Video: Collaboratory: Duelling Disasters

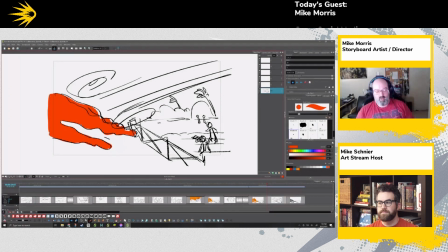[54:02]
And then that. And the new shot. No, actually, again, reusing. We're going back to an old shot. We're going to
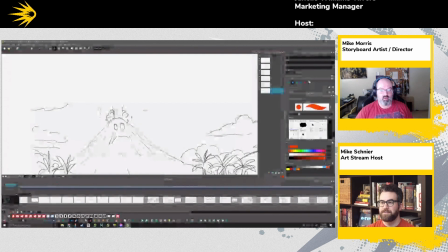[54:25]
grab this guy. Back to the volcano or the family? Okay. Going back to the volcano, because he's just been thwarted, right? We're going to take that panel.
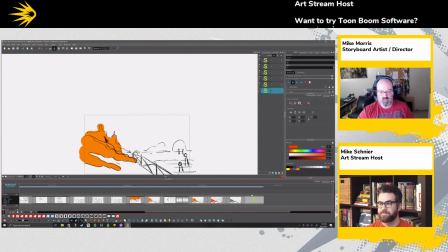[54:36]
We're just going to pop it right there. Whoops, that did not work. Let me do my keyboard shortcuts better.
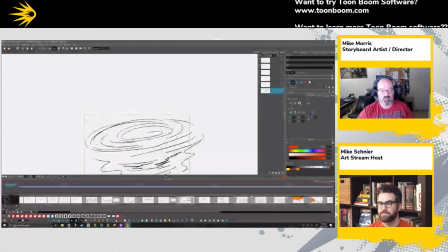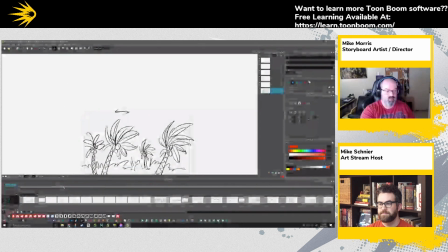[54:50]
There. Select panel. Copy. Paste. There we go.
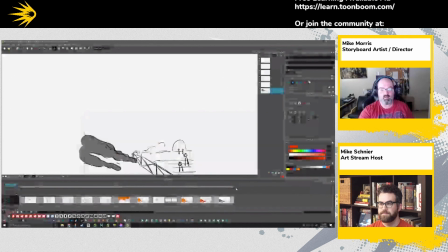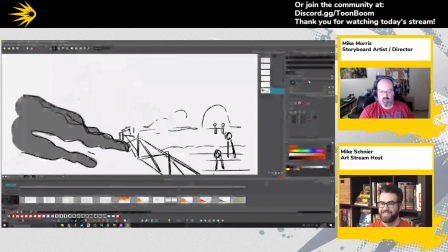[55:03]
And then we're gonna duplicate that panel.
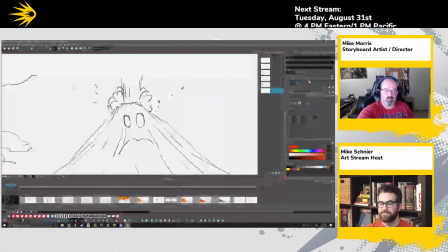[55:10]
And then we're gonna change a couple things about it. We're gonna get rid of this stuff. We have about 5 minutes left. Do we want to run through the sequence? Sure. You know, I think we definitely need to have a collaboratory where we like finish these, or
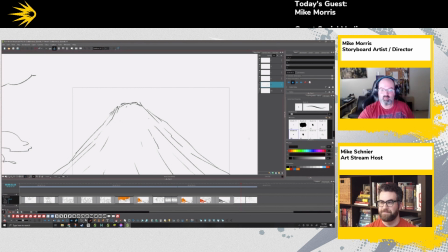[55:30]
maybe open it up to people to, you know, tell their versions, or anybody who feels like animating one of these. I don't know. Anybody who has infinite time on their hands.
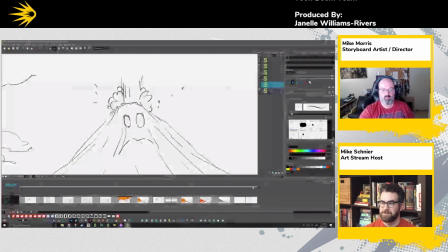[55:50]
I kind of feel like we need a supercut of all of the storyboards. Sure. So you'll get to see a bunch of half-baked storyboards. So that, sir, is offensive.
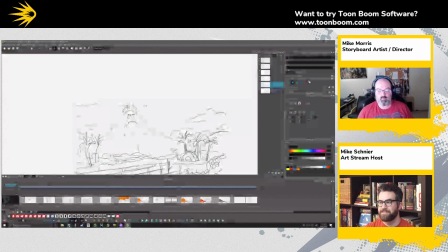[56:12]
Okay. And I was thinking that the volcano could like spite the wind by like throwing up a wall of lava that it just cools into a barrier,
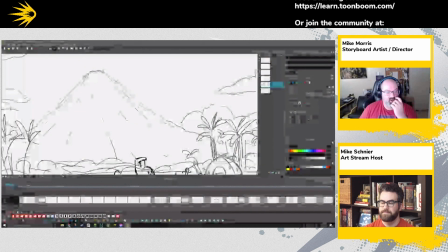[56:27]
so the wind can't get at it that way. All right, we have a volcano in a tropical location.
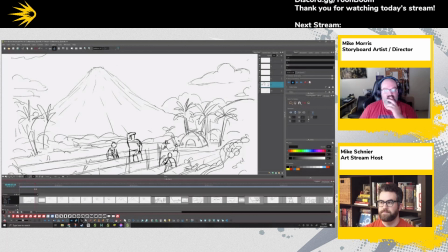[56:36]
And it pans out, and we see that there's a thriving farm and a lovely family down there that are tending to their crops.
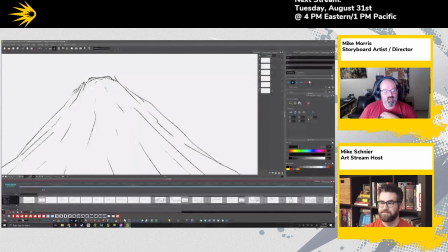[56:46]
And here we have a volcano that awakens with a and then looking around, what's going on, and looking down, then ooh, hey, somebody to mess with.
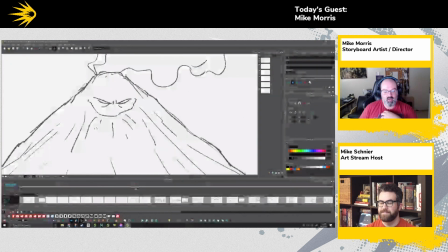[57:01]
Evil laugh. Something off screen, some sort of wind starts picking up, and he looks. I think one of the things that we could do to show this, now that I think about it,
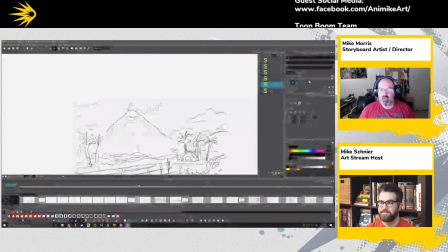[57:13]
visually, is a change in the direction of his smoke.
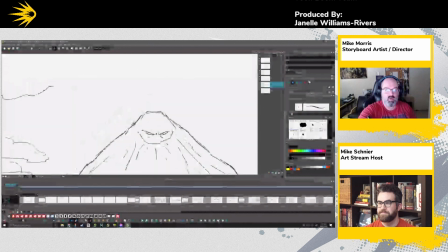[57:23]
So where the smoke all of a sudden starts blowing in a different direction. That would be the visual change. But of course, you know, we can feel wind, we can sense wind, but we can't see it.
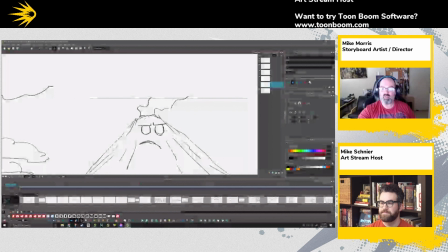[57:40]
So we have to rely on other things that are being blown by the wind in order to see its effects.
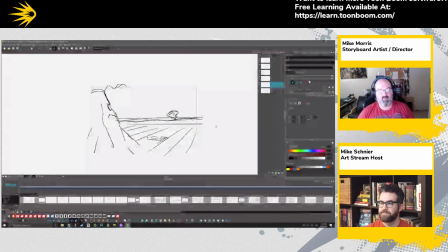[57:55]
Trees shaking, going back and forth, and then we see a new player on the scene. And that player makes himself known. He goes forward to start jacking up these people.